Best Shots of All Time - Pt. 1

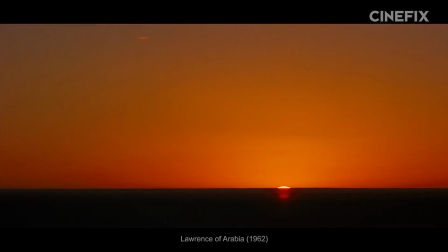But for our last slot, we don't think it's very controversial at all for us to pick a David Lean shot,
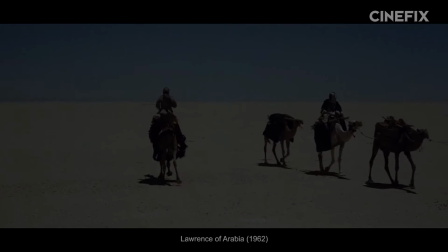one from Lawrence of Arabia after Lawrence has turned back into the already impassable desert to retrieve a missing man,
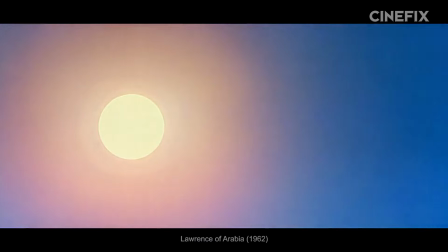even though he's told it will mean certain death.
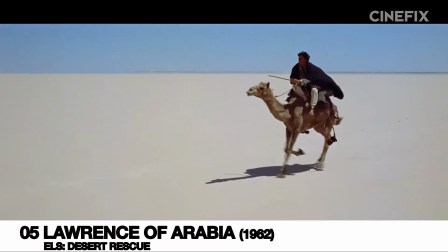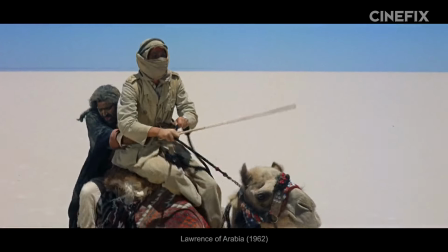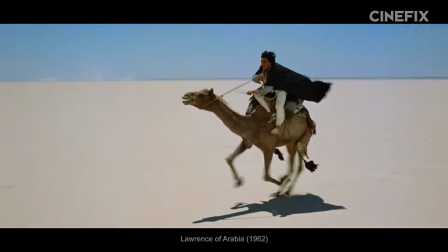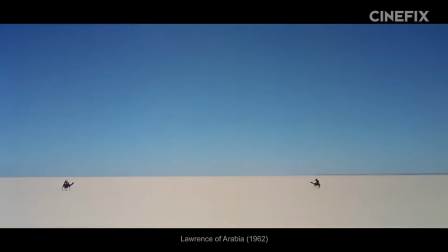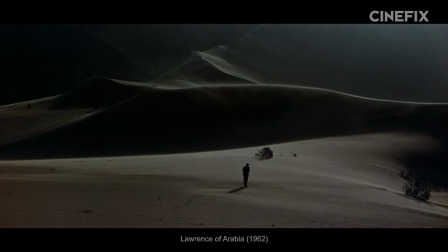Lawrence of Arabia is full of best ever extreme wides, but even in a sequence almost entirely constructed of them, this is maybe the topper.
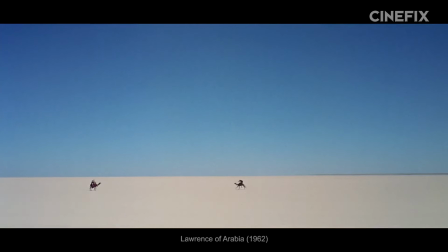The expansiveness is jaw-dropping, especially before the era of visual effects, to see a human lost in such a vast sea of nothing, and it renders his feat utterly impossible. Here is a speck of a man having conquered such a vast desert. Here he has come back truly from the brink.
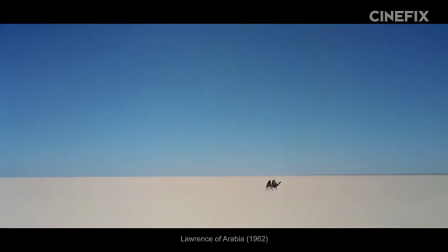He might as well have gone to space for all the emptiness that engulfs him, and the effect is thus reversed.
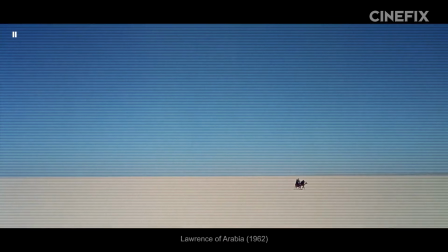Instead of making us feel his smallness as isolating, we see it as overwhelmingly impressive.
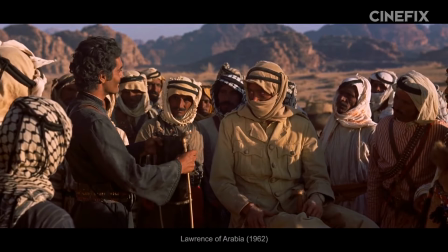So when Sharif Ali is moved by his success, we understand why it's such a big deal. Was that Peter O'Toole on the camel in that shot?
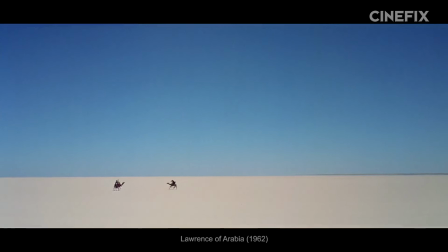It's impossible to tell, and irrelevant. It is not his acting or his scene partners that tells the story. We get more from the camels than any of their writers. It is the broad strokes of the movement and the frame itself that communicates a small man that's larger than life, which is why it's such a great extreme long.
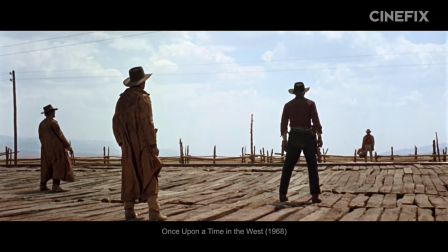When choosing a shot scale, it's all about what you opt to include in the frame and what you don't,
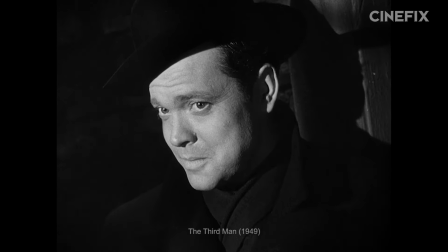that directs the viewer's attention and says, this is important, look for meaning here, not here.
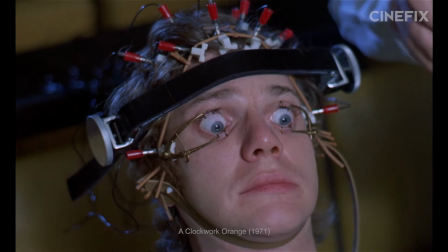Because our attention and ability to process information is truly so limited. It's about controlling what we see that tells us what to take away.
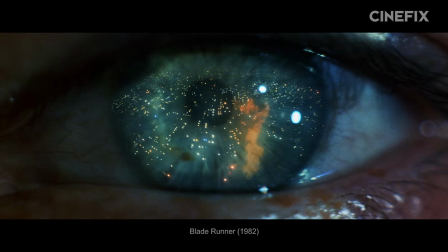It's about size, about how big something is compared to something else, and what that says about their relationships to each other and us as the viewer.
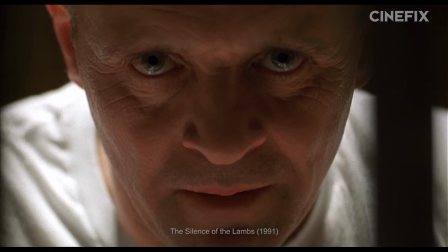And it's about proximity, about closeness, taking advantage of our shared visual language of relations,
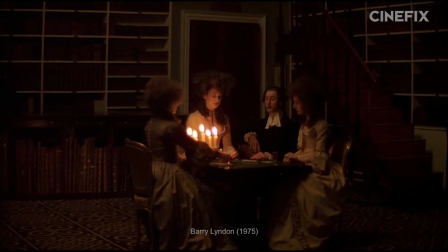of nearness and farness with people we've interacted with, to create an impression of intimacy or the lack thereof.
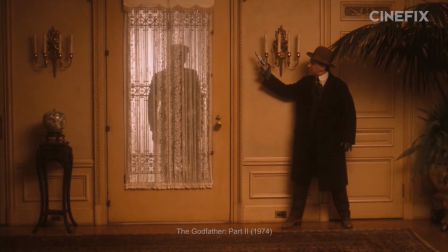And these 5 examples and their honorable mentions keep all of this in mind and use these effects to tell the story,
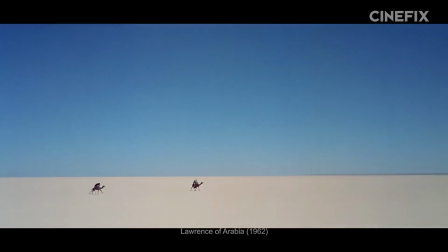and to invite the viewer to feel a certain way about it, which is why they're our picks for some of the best shots of all time.
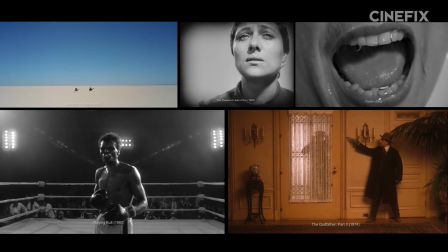Part 1.
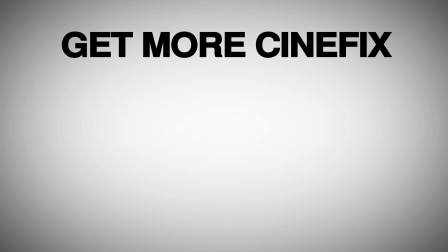So what do you think? Have any other favorite close-ups, wide shots, mediums, or extremes? Have a different feeling about the ones we picked? Next time, we're looking at relational shots. 2 shots, over the shoulders, groups, crowds, and the like. Do you have any favorites of those we can steal so we don't have to do quite so much goddamn research? Let us know in the comments below, and be sure to subscribe for more CineFix movie lists.